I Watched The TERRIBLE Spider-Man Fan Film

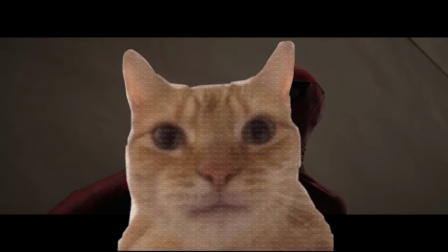914s
One thing
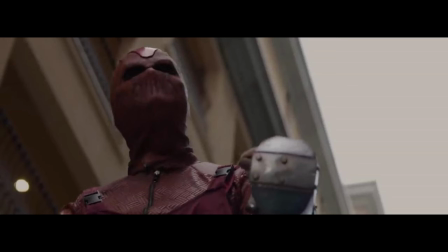920s
I don't understand about this super villain named the Shocker and the three henchmen that are with him is, you know,
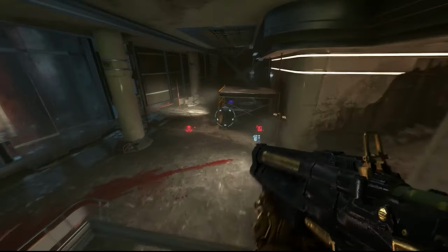926s
this all could have been avoided if they would have just brought like firearms with them this version of spider-man doesn't really seem that powerful i'm not gonna lie like what
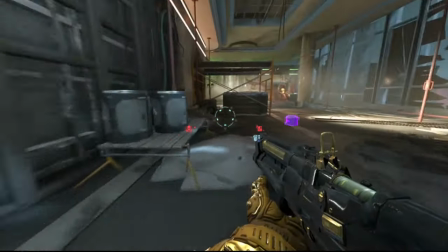934s
what's gonna happen if you just shoot him with a machine gun like what if all three of you guys just have assault rifles and you just like spray him instead
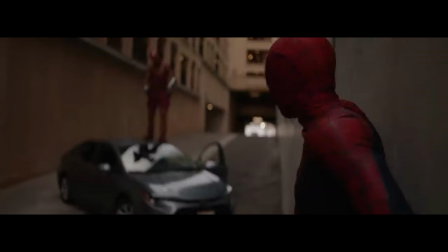942s
of having this dude sit on top of a car with like these super choreographed lightning blast moves like what is this he's just
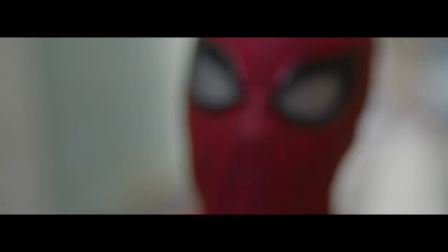949s
standing there like just shaking and convulsing i just don't get it Like, why does he need to do this in order to shoot the lightning?
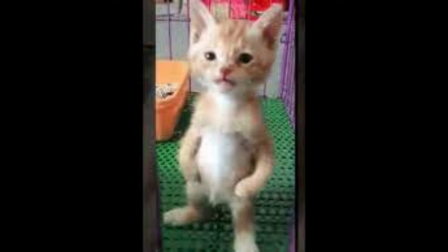956s
This is just a downgrade from using a gun. You would be better off just using a gun to shoot Spider-Man.
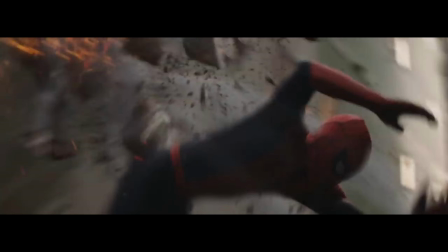961s
So as the Shocker is shooting Spider-Man and he's dodging the lightning blast, that guy that got kicked in the face and knocked out 30 seconds ago is now starting to wake up.
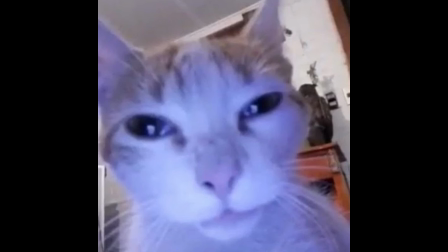969s
And he's like, what? What's going on? This is the kind of acting that you would find in a black and white silent film from the 1940s.
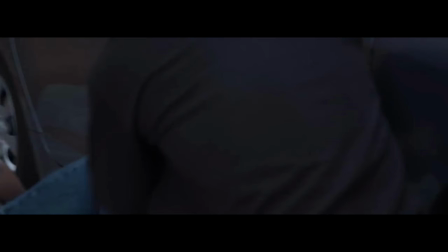977s
Nobody actually acts like this, dude. So he turns to the right to his buddy who is knocked out on the ground, And he reaches into his pocket and pulls out a pistol.
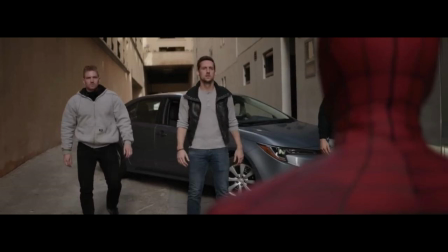985s
So they did have guns the whole time Why didn't they just shoot him as they got out of the car then? Oh, I know because they had to walk out in unison and then stand parallel to each other and listen to spider-man be like Oh,
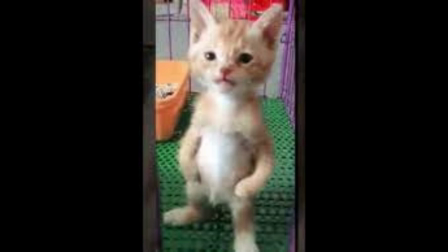997s
I'm giving out collectibles going once going twice if they just shot him instantly He wouldn't be able to say that better man continues to dodge the lightning blast
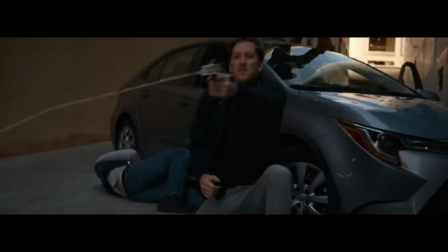1004s
from the shocker and shoots a web at the guy with the Guns face and he gets knocked out a second
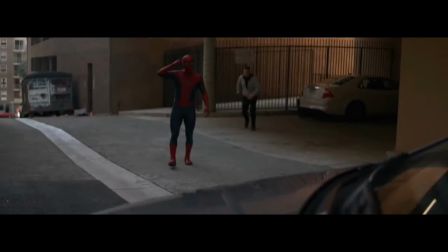1009s
time and then this guy appears behind him out of nowhere with a knife And then starts charging him. Where did he come from? When did this guy get over here? Was he just standing there the whole time? Did spider-man kill him and then he respawned over there?
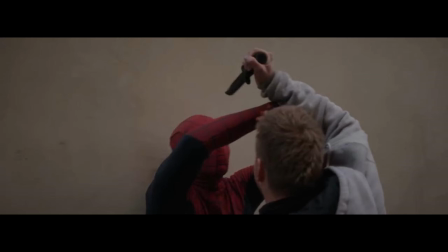1022s
So this guy with the knife charges spider-man and while the shocker conveniently doesn't shoot at spider-man at all He does some of the worst-looking fight choreography. I've ever seen.
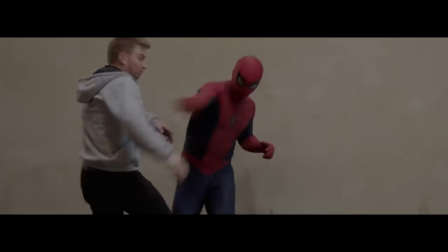1034s
Oh My god Gavin you got it all wrong bring the camera back so I can actually see what's going on here What are you zoomed in on?
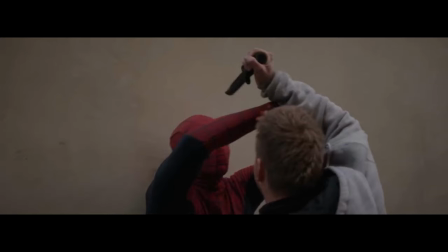1042s
So spider-man is about to get stabbed by this guy's knife So he grabs his arm and then thrust it downward Which
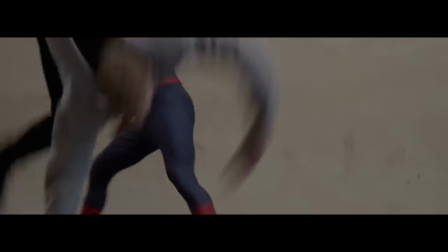1049s
makes the guy let go of the knife for some reason and then it goes flying He obviously just let go of the knife on purpose There's no way that doing this
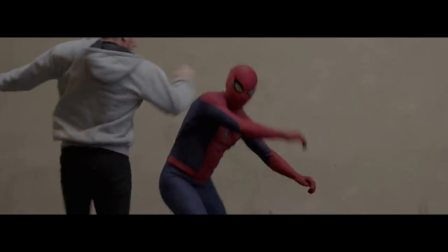1057s
would make him let go of it then spider-man puts his hand on his chest and pushes him forward and Unfortunately,
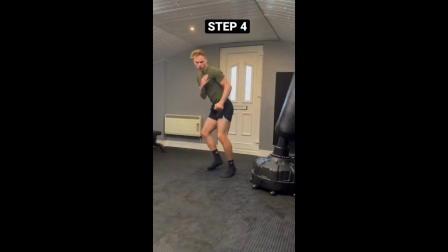1063s
it seems like warden wasn't flexible enough to do an actual roundhouse kick so he does like this half
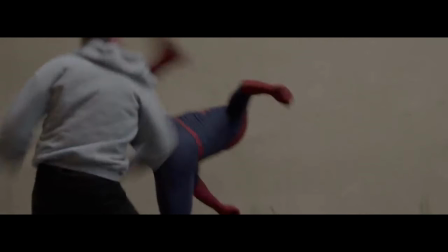1069s
cartwheel looking thing where he kicks him with like a bent leg and it sends him flying and it just looks all wrong it doesn't even look like that kick has enough force to it to make him flip over like that he obviously
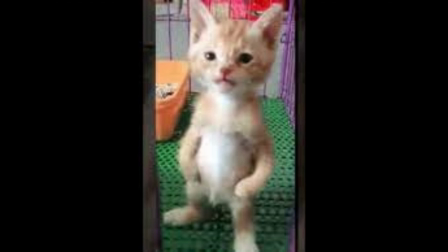1082s
just did a cartwheel right after spider-man kicked him and i'm expected to believe this kick made him flip over like that maybe it
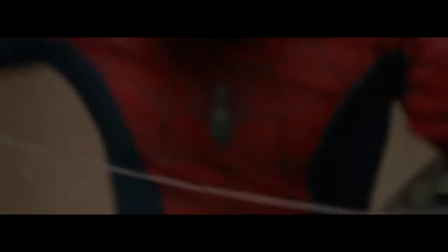1090s
would look a lot more believable if gavin could film anything except for a close-up shot like look at this why does the movie look like it's
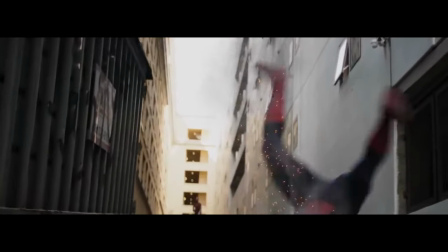1098s
cropped he won't back up so spider-man gets shot in the chest by one of the shocker's lightning bolts and it sends him flying backwards but
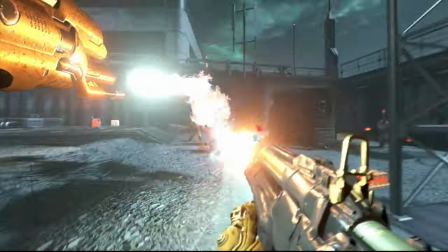1106s
doesn't really seem to do that much damage which as i said this is a downgrade from just shooting him with a gun you just sent him flying
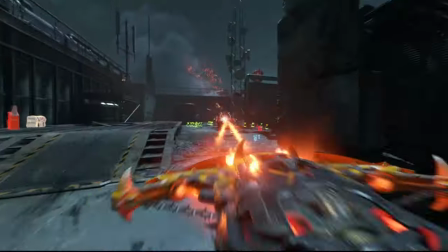1113s
backwards a bullet would have just pierced through him and actually hurt him so spider-man says some more ridiculous dialogue that i'm not even going to
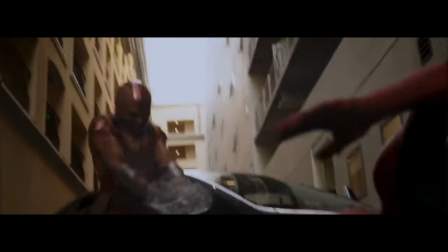1121s
show you before he webs shocker's gloves so that he can't shoot any lightning at him not like he could just shoot the lightning anyway and
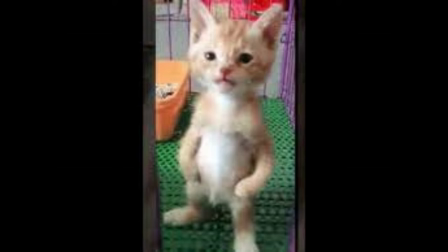1127s
it would break through the webs i guess the webs are just made of steel or something and then he just uppercuts him and that's it and once again
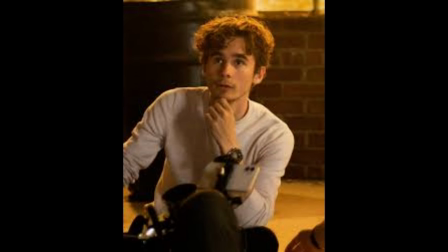1134s
it seems like gavin wants to capture every single pore on the actor's faces because he doesn't know how to give any of them any kind of personal
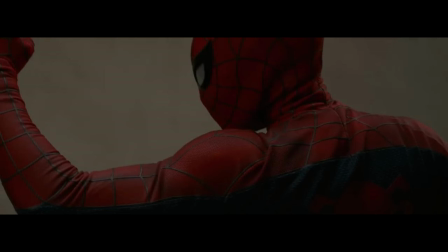1142s
space i think the reason he has these shots extremely zoomed in is because the more you zoom them out the more you have to actually show
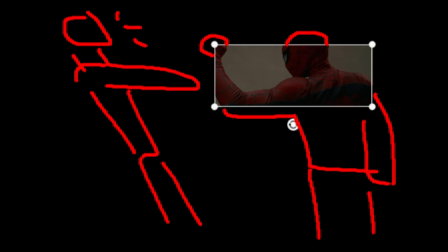1150s
and the more work you have to actually do just think about it if the camera was more zoomed out to where you can actually see the shocker being uppercut it would mean that the shocker would have to get uppercut then he would have to like fake do a cartwheel or they would have